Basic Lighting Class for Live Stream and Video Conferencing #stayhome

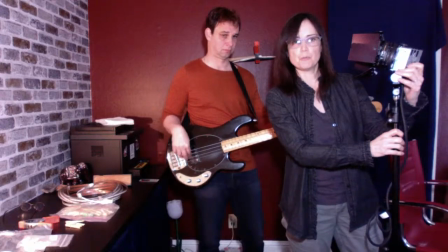23:09 So what I have here is a 120 watt Lowell DP light,
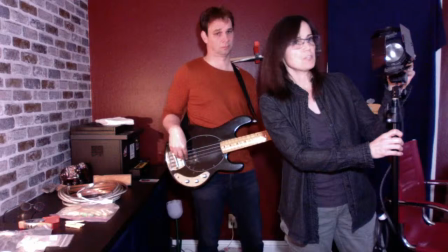23:14 Lowell Pro light, and I'm just going to bounce this into the wall,
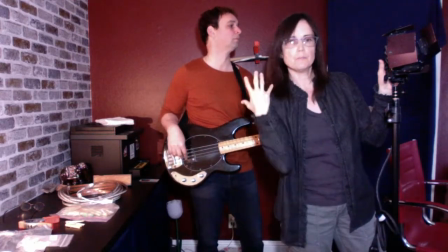23:19 the white wall, and this is going to bring a little bit more of fill light onto Scott,
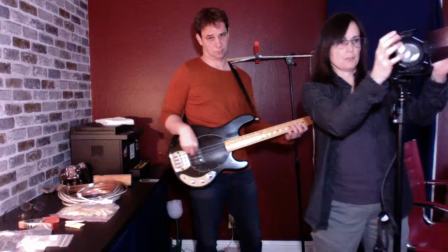23:25 just create a nicer ambience of light. So let's try this okay
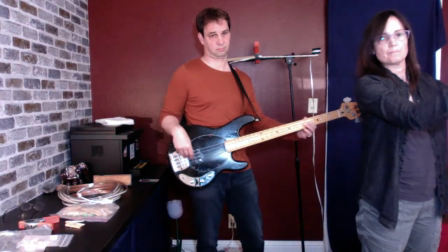23:34 I'm going to move it off the camera so you can't see it okay so
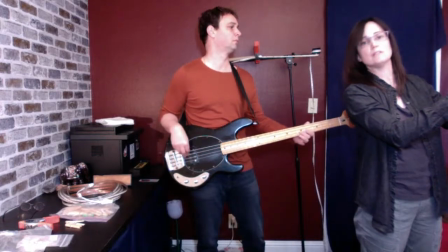23:44 if I go up towards the ceiling I get it bouncing more off the ceiling and it comes
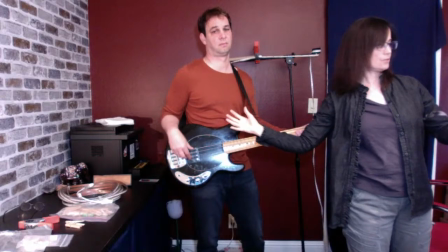23:50 down and it angles towards Scott so we've got so this is without and it looks like
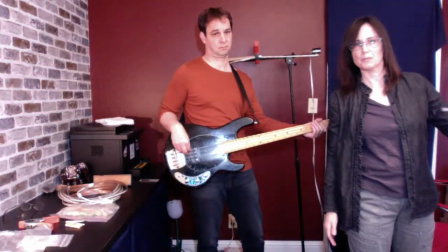23:56 the computer is doing a little bit of adjustment but and this is with when you give it a second it'll adjust for it so now we've got Scott
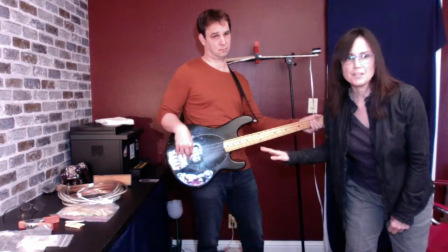24:04 a little bit more full and we don't have we don't have terrible shadows behind him as you can see on the wall shadows are pretty
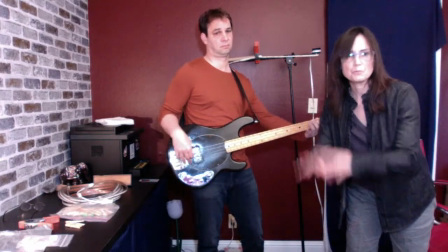24:12 pretty good so that's normally for like a nice kind of overall
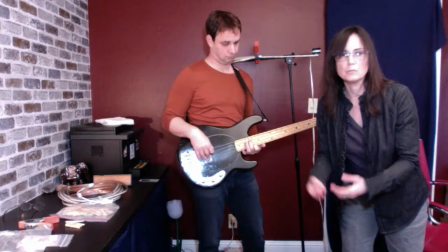24:18 bright ambient lighting basic lighting you want to do something like this um let me see if anybody's had any questions are you using a camera hooked up to your computer or is this the camera built into the computer from Bonnie. Bonnie, I am using the camera that's hooked up into my iMac. So guys, that is basic lighting. A couple things you probably should know about the lighting. Okay, thanks babe. Say bye. So So there's two types of lighting. One is daylight, which is the light that you see outside. And there are also daylight bulbs that you can use, which are more of a white, bluish light. And then there is a type of light called tungsten light, which is normally what you see in your everyday household lamps. So those are two different types of light. A lot of the time I like to light with both of those kinds of light I think it looks prettier but it's up to you if you want all you know household bulb light look the warm tungsten light look you can do all of that if you want all daylight look or you want to just use your window light you can also do that it gives you different kind of color temperature and light can i get my glasses you want your glasses yeah there you go um thank you so i think that covers just like basic lighting for um for live streaming and for video conferencing. So if you guys have any questions, please type them, and I will try to answer them as best as I can. I'm just looking to see who's written here. The lamp bulb, is it a soft bulb or a regular? I think you meant 3,400 Kelvin bulb, right?